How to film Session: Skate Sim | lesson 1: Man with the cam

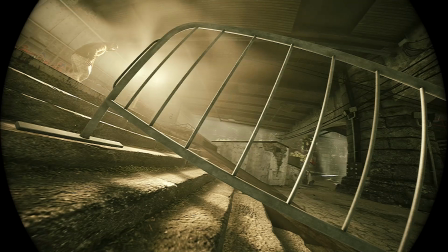(4:22)
I forgot to say that this lesson is about a man with the cam.
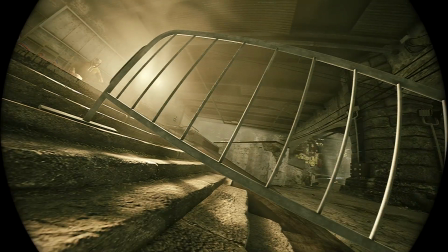(4:28)
I mean, operator who is near the obstacle, and this is not a follow cam. So our man with the cam is going up the stairs
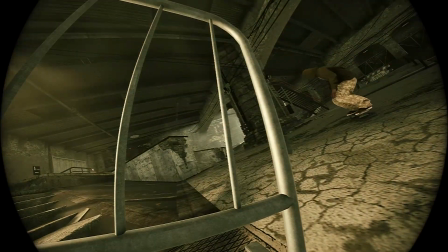(4:44)
and then record this video and standing in his position.
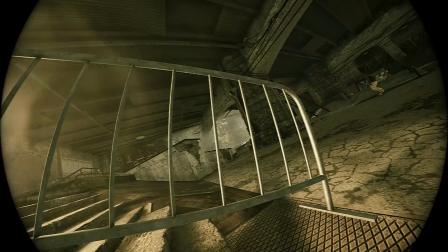(4:51)
Very important thing, always set your last keyframe to the end of the video.
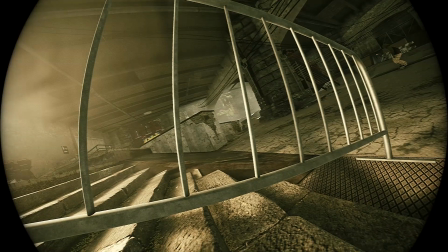(4:57)
Never leave it like unset. I saw a lot of dope videos that there was the last keyframe was
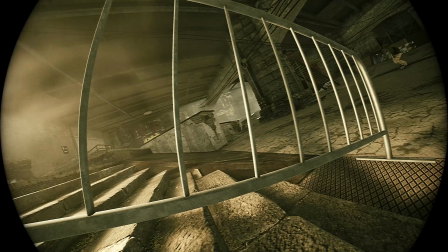(5:08)
in the point that skater is landing, and this is just look bad in my opinion.
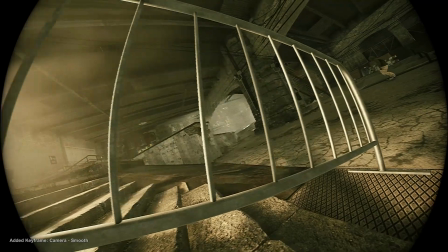(5:17)
So we are setting the last keyframe here.
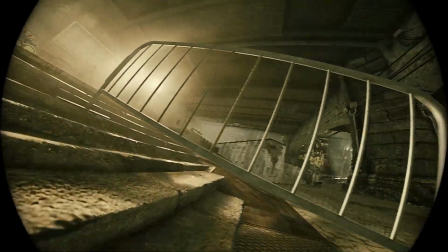(5:20)
So we got this like basic of our camera.
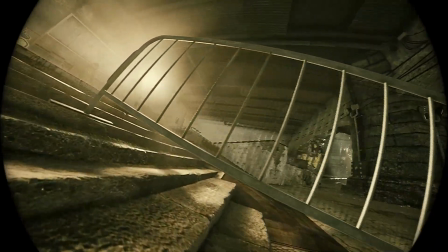(5:27)
We ain't see shit right now, but this is moment that we'll work on it.
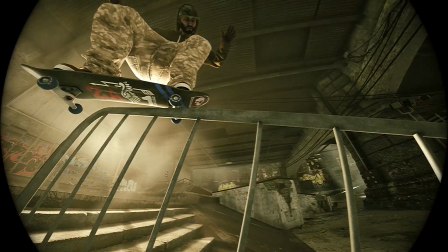(5:36)
Okay, so our cameraman
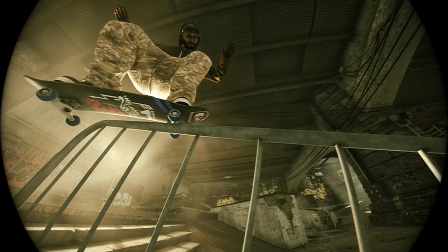(5:41)
is putting his camera a little bit higher to record this trick,
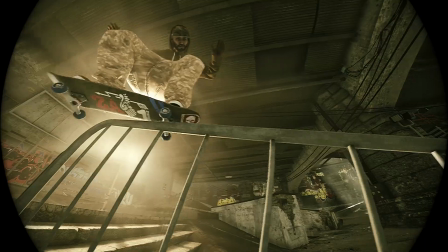(5:46)
and here we will set another keyframe. We'll see how it looks.
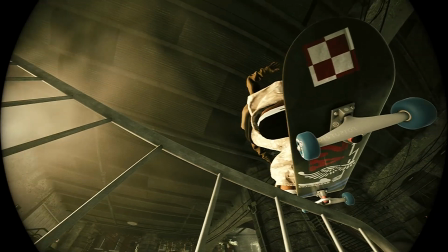(5:55)
Alright, this one close to the board.
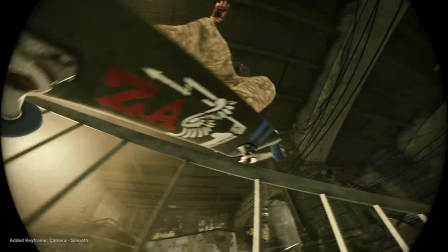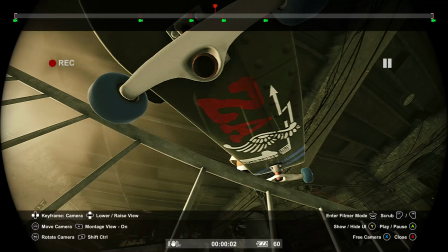(6:07)
But this is too close in my opinion.
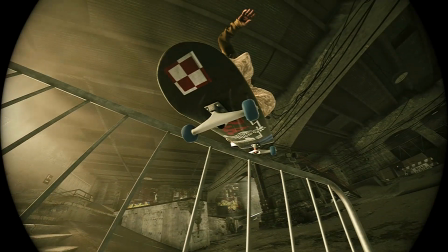(6:10)
Okay, so here we'll make another keyframe to show the board.
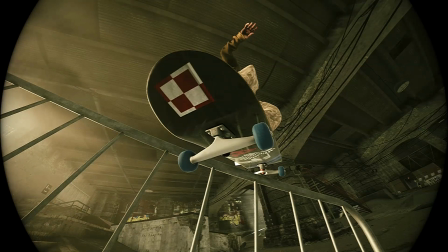(6:20)
Very close. I think this is look very dope.
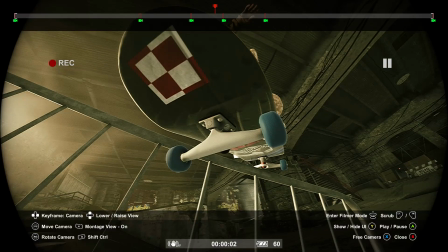(6:25)
And now our skater is in the center of the screen.
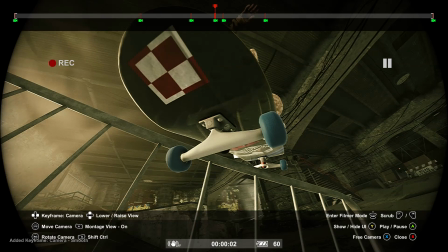(6:30)
I will put here the keyframe.
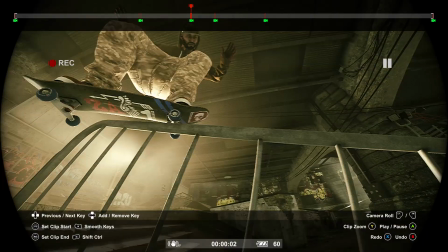(6:34)
This one I will erase, and this one I will erase too,
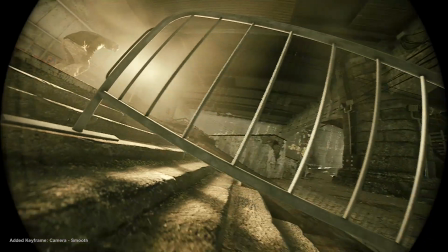(6:41)
but we'll move it like this one. Okay, let's see how it look now.
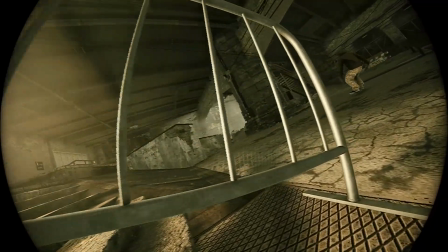(6:49)
I think much better. As you see, this landing is a little bit sketchy.
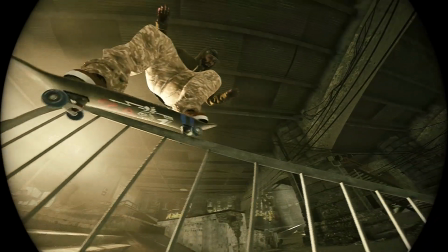(6:56)
Should be more forward, but this is only an example.
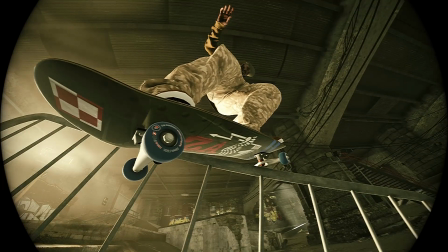(7:01)
Okay, here I will try to show whole board and whole skater.
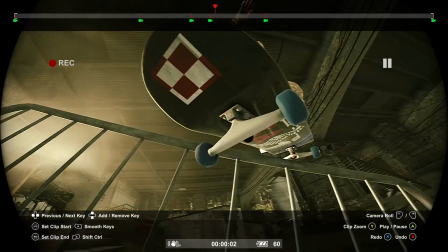(7:07)
So adding another keyframe. This one I will remove.
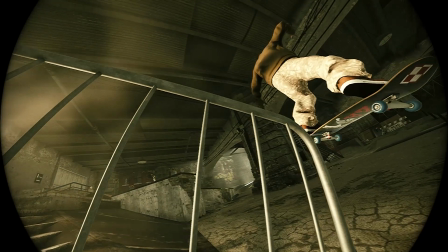(7:16)
And add another one here. Maybe a little bit higher.
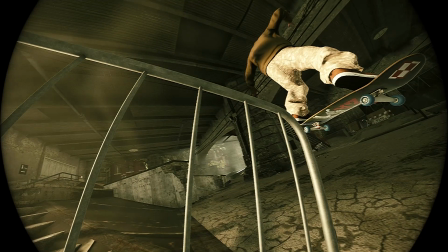(7:23)
But now I'm trying to keep my skater on the right side of the screen.
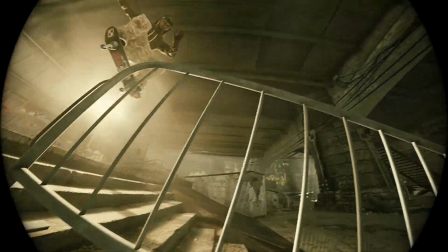(7:30)
How it looks now.
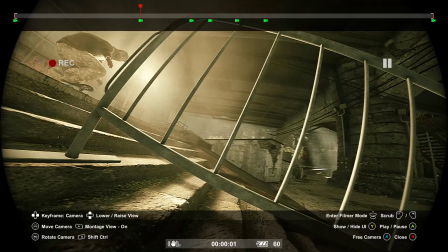(7:35)
Not bad. But I think that we can now remove
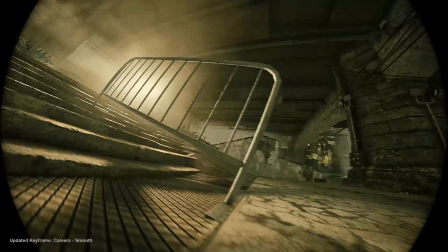(7:41)
this frame, or make it a little bit lower, or maybe a little bit higher.
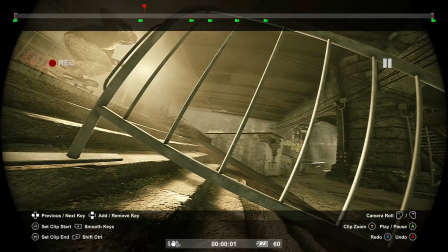(7:49)
Like you see, this movement is a little bit unnatural for me, so I will remove it
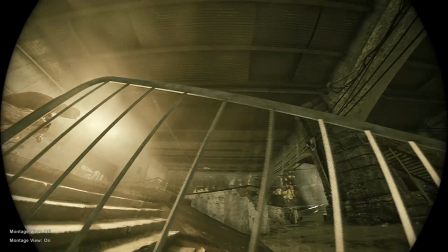(7:58)
one more time.
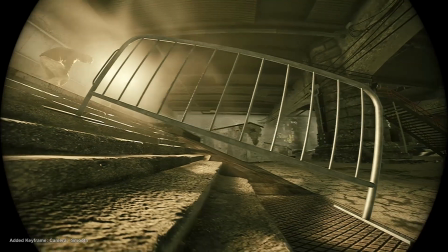(8:03)
Okay, we'll try something like that to show the whole scene. Let's see how it will look.
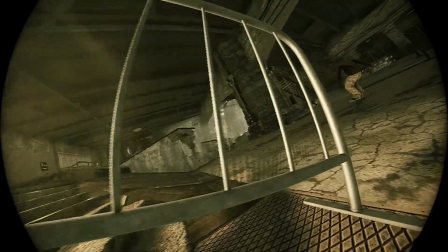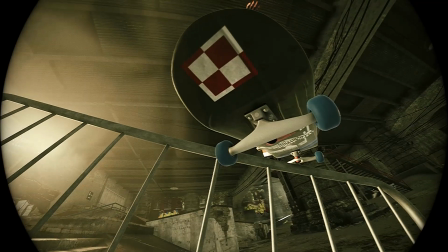(8:16)
I think much better. At this moment, let's give it a little bit up, higher.
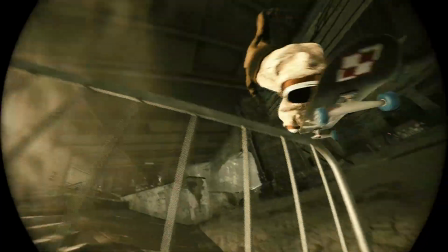(8:27)
Yeah, I think this is not bad.
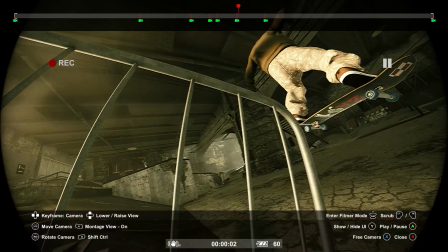(8:34)
But now we'll add camera shake, or maybe was the landing.
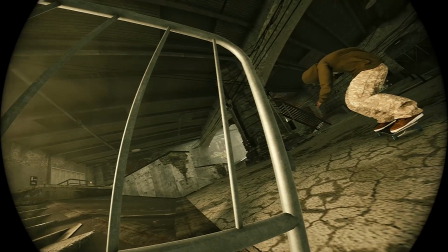(8:40)
We'll put the camera a little bit higher in this moment.
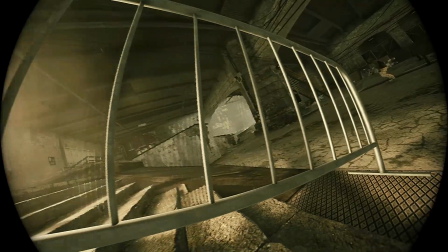(8:46)
Yeah, much more natural.
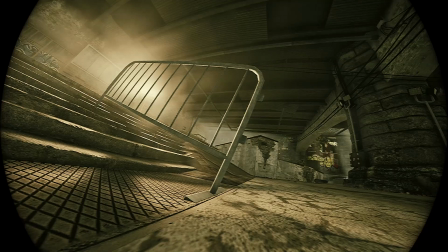(8:50)
Okay, so now to make it look more like, you know,
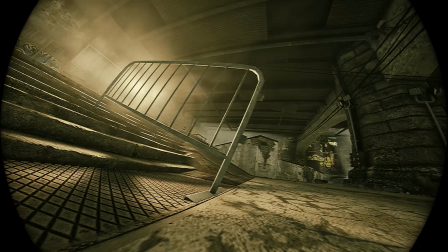(8:58)
natural feeling, I will only check, is it recording?
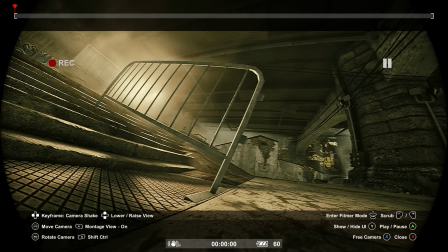(9:02)
Yes, it is. So we are going to the camera shake.
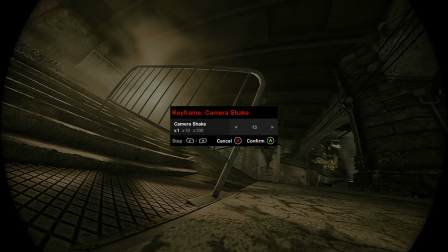(9:08)
So at the beginning, our cameraman is standing, so not a big camera movement.
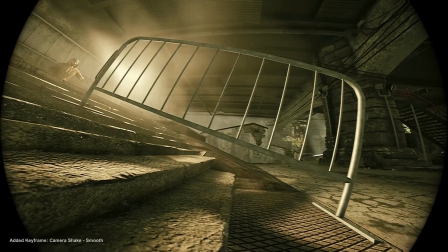(9:17)
Then he's moving a little bit. So let's higher it up, because he's moving the camera with his movement.
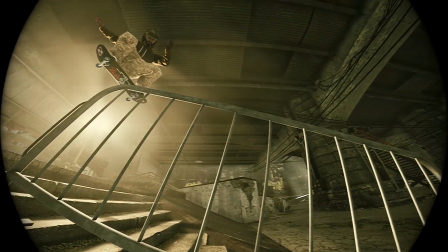(9:25)
Now he's going on the stairs,
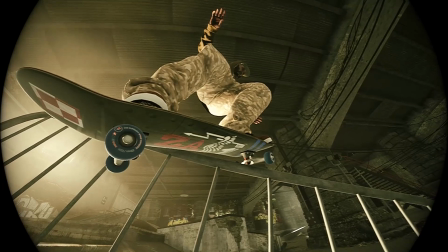(9:30)
and we'll put this to this moment where he is climbing up the stairs,
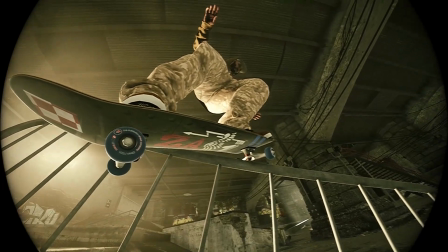(9:37)
and he will change the movement of the camera.
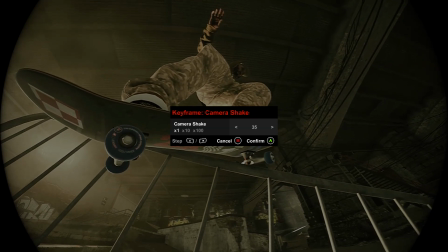(9:42)
So here we will add some more shakes to it.
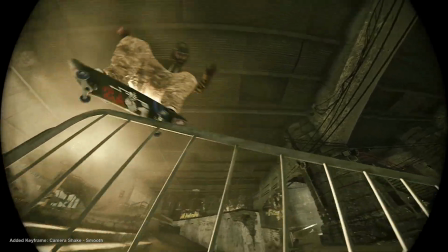(9:48)
Let's say 40. We will see how it look.
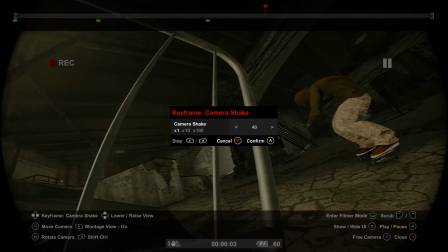(9:55)
Okay, but when skater is landing, so the camera is not so shaky at this moment.
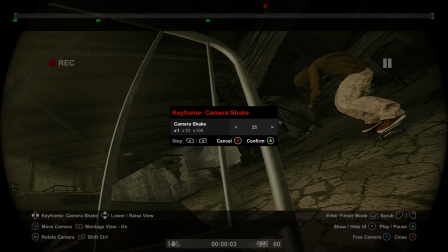(10:03)
So
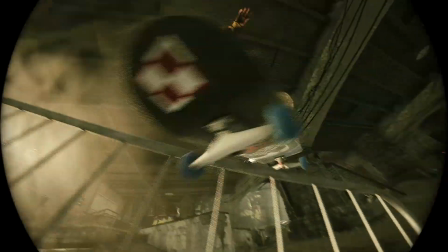(10:07)
Let's make it slower.
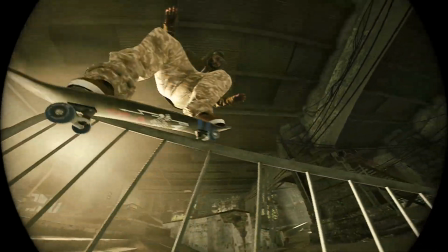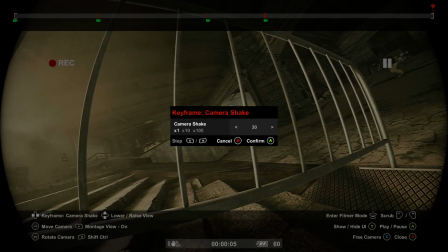(10:15)
And he's moving back. Okay, so he's moving back, so the camera shake could be bigger again.
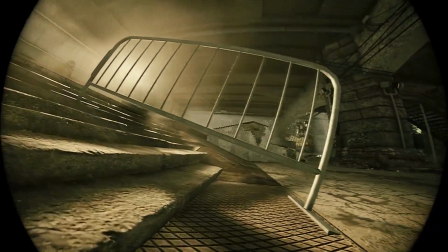(10:26)
Let's see how it look.
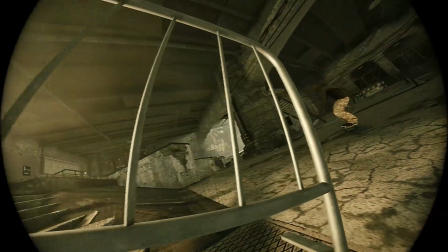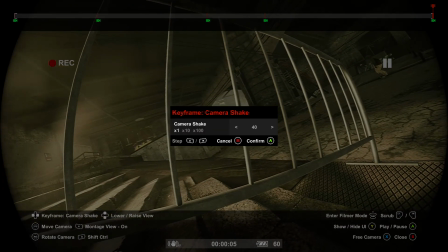(10:32)
I think it's too big.
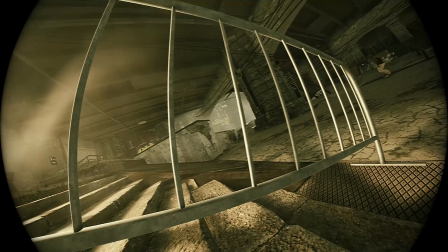(10:35)
Maybe we'll settle the camera because he is not climbing but only moving with his hand.
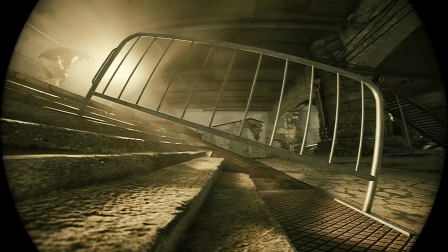(10:43)
Okay, let's check it.
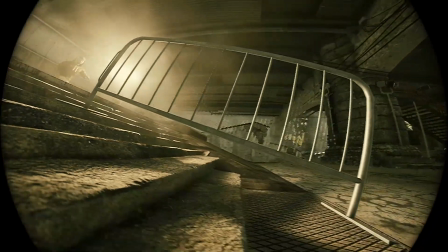(10:47)
Yeah, I think this is it. So this is the first lesson, man with the cam.
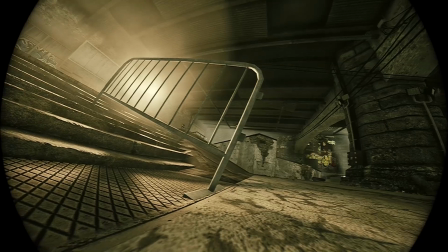(10:56)
You can use it in like one trick, one grind
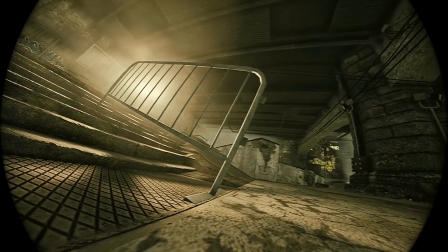(11:03)
on obstacles like rails, ledges, hubbas and stuff like that.
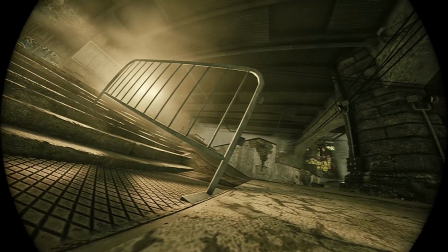(11:11)
It look cool, I think, and very realistic.
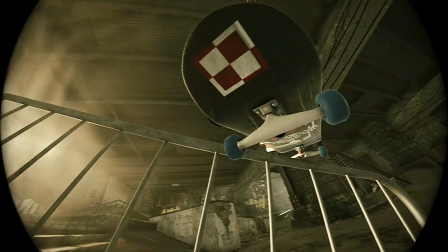(11:19)
I like to say big up to the guys that I was learning filming from them.
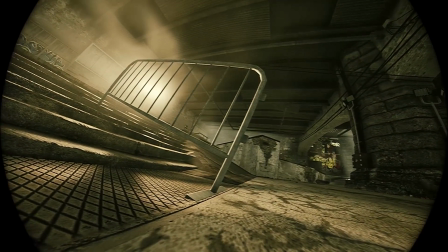(11:25)
I mean, I was looking to their videos from session,
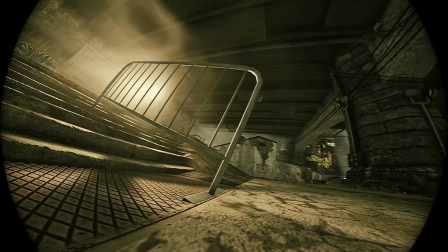(11:31)
and this was the best lesson for me. So it's Kalua, it is Narkili, and this is Oski.
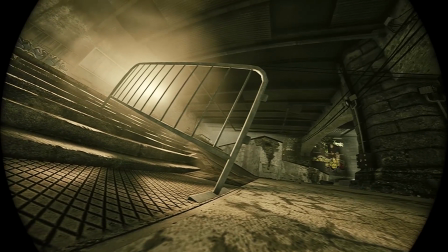(11:41)
Oski, I love his follow cams. It's dope.
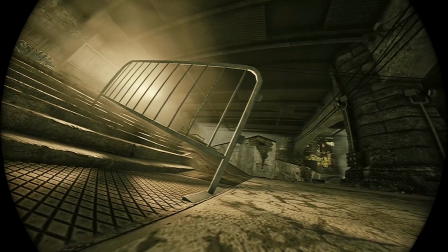(11:47)
But there are a lot of dope filmers,
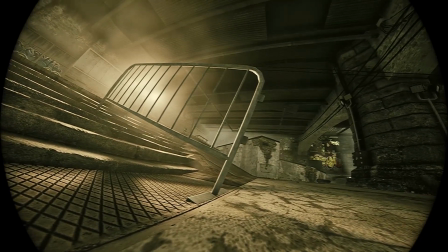(11:50)
and I wish all these not so good filmers will be top filmers in the future.
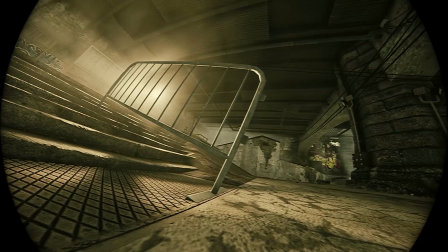(11:58)
So I will be making these lessons from time to time.
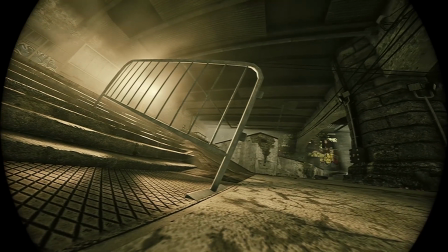(12:03)
So this one is number one. So see you next time.